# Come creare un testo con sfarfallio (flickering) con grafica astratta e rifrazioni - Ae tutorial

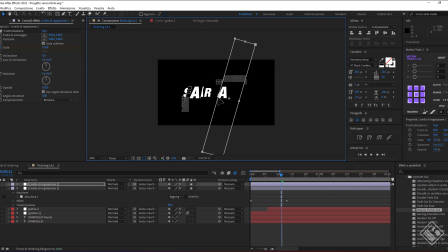Premiamo il tasto U per vedere i fotogrammi di animazione inseriti, dove impostiamo questa volta su quello di partenza una scala 400 per differenziare la rifrazione.
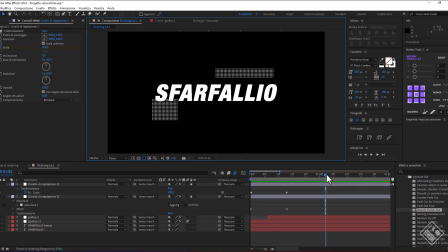Vediamolo trascinando la linea temporale.
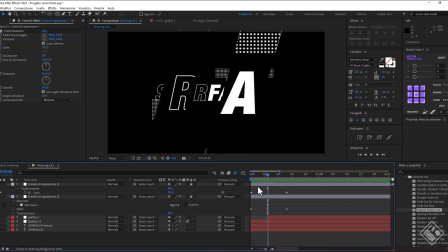E se soddisfatto, magari ritardiamo di un poco il livello, così le rifrazioni avverranno in sequenza.
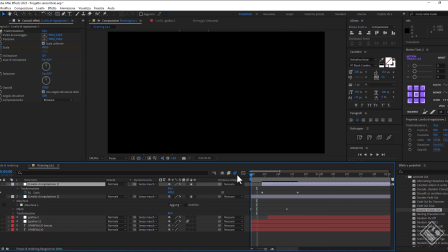Ora notate come questi livelli coinvolgono anche le grafiche astratte.
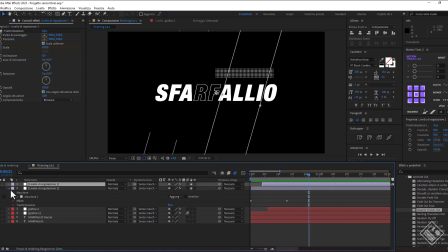E siccome vogliamo influenzare solo il testo, prendiamo i livelli di regolazione e li posizioniamo tra il testo e le grafiche. Ma siete liberi di sperimentare i posizionamenti per trovare la combinazione che preferite.
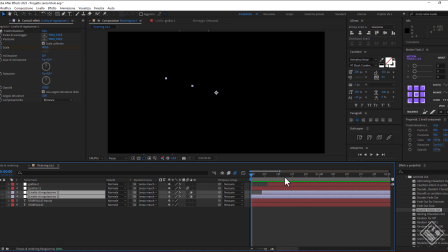Bene. Vediamo cosa fare ancora. Intanto mi porto con la linea temporale a 3 secondi.
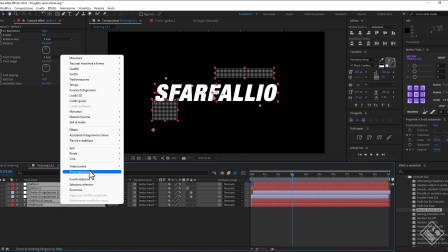Poi seleziono tutti i livelli e li precompongo, rinominando testo in entrata.
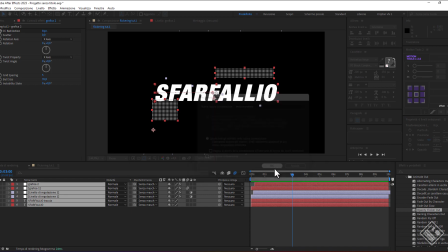Sposto gli attributi e diamo ok.
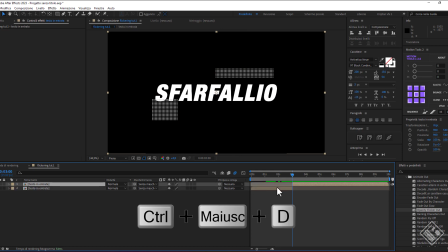Ora con il Ctrl maiuscolo più D taglio il livello. Nella copia ripristino la parte iniziale, lo taglio nuovamente sempre a 3 secondi. E vado a eliminare questa volta lo scarto. Ora lo porto sulla fine del primo livello.
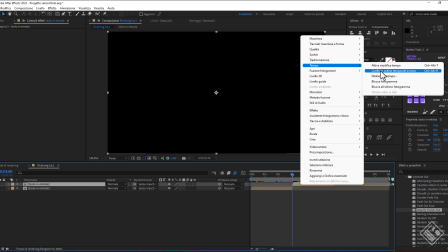Tasto destro, tempo e clicco l'opzione in ordine temporale inverso.
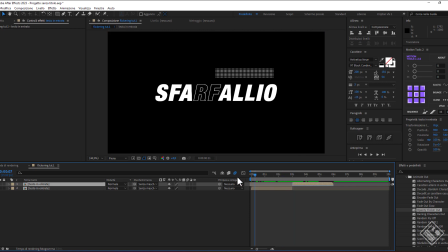Mi assicuro che sia in linea con l'altro e se mandiamo in riproduzione avremo il testo che si rivela e poi allo stesso modo se ne va. Se lo vogliamo velocizzare ulteriormente,
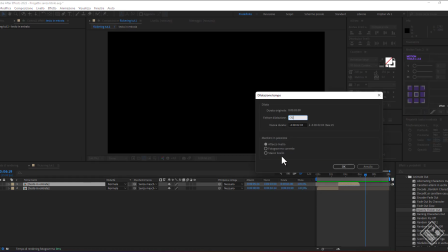dalla colonna del dilata gli diamo un meno 70%, così che duri un po' meno dell'entrata.
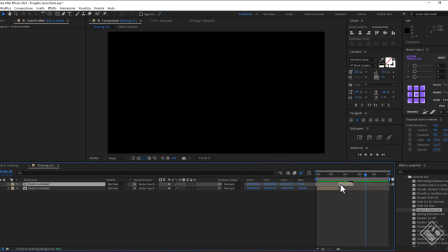Lo riallineiamo e avremo entrata e uscita del nostro testo che sfarfalla con le grafiche animate di sottofondo. Ora immagino che molti di voi stiano pensando che questo risultato assomigli a un disturbo glitch, e sotto alcuni punti di vista è proprio così.
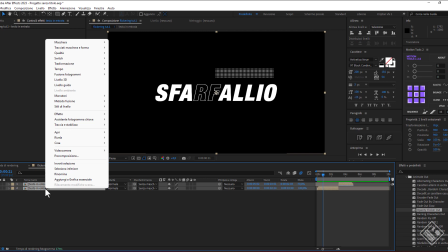Ma visto che ci siamo, proviamo ad andare ancora un po' avanti. Precompongo nuovamente i livelli, che rinomino testo in e out,
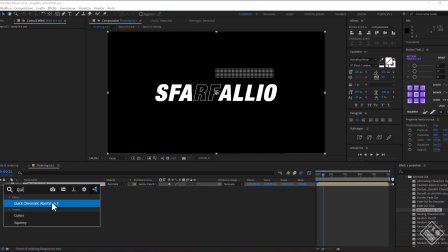sulla quale applico un effetto di aberrazione cromatica, chiamato Quick Chromatic Aberration 2, che è un plugin gratuito e che vi lascio il link in descrizione per poterlo scaricare.
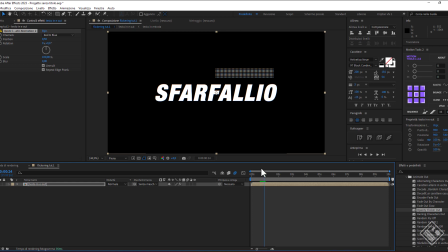Quindi mi porto con la linea temporale a tempo un secondo, dove avremo il testo rivelato, e accendiamo l'orologio dell'effetto della proprietà position con valore a 0.
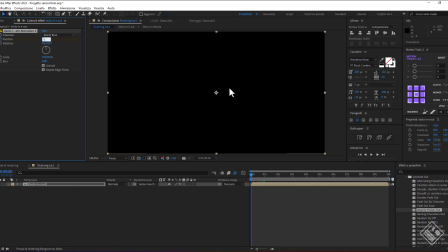Poi vado a tempo 0 e gli diamo un valore di scostamento posizione, diciamo di circa 5 pixel.
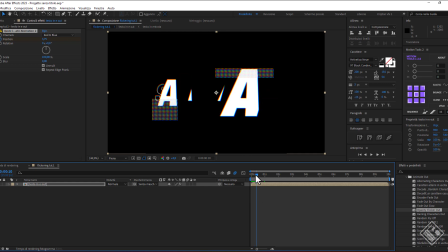E se trasciniamo la linea temporale possiamo vedere la separazione dei canali RGB in maniera molto morbida, che si esaurisce quando il testo è perfettamente leggibile. Poi facciamo un'animazione anche in uscita,
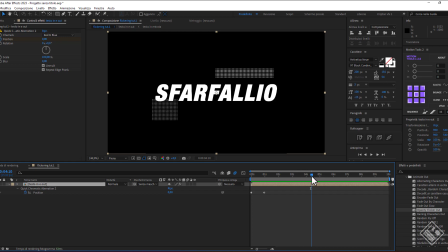quindi ci portiamo nel momento in cui vediamo che il testo comincia a sfarfallare e inseriamo un fotogramma dell'effetto con queste coordinate. E siccome l'uscita è più veloce e vogliamo si veda la separazione RGB, ci portiamo giusto a qualche frame più avanti e diamo un valore anche qui di 5.
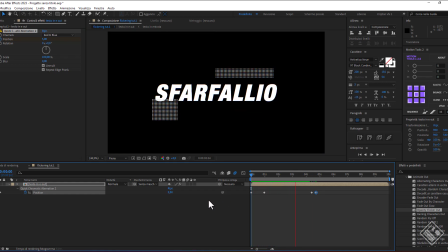Trasciniamo la linea temporale e direi che inizia a essere un risultato piuttosto interessante. Ora aggiungiamo un effetto bagliore, dove vado a inserire il Deep Glow,
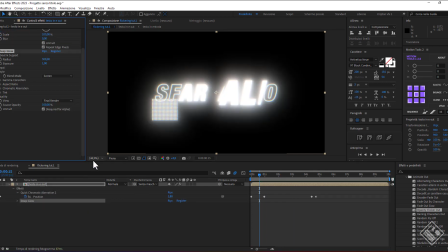e se non lo avete potete usare più strati dell'effetto bagliore nativo di After.
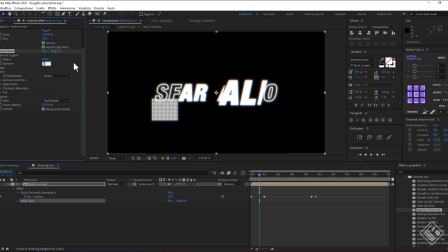E gli diamo un radius a 50 e un'esposizione a 0,20. Mandiamo in riproduzione e avremo generato il nostro effetto Flicker con animazioni e grafiche aggiuntive.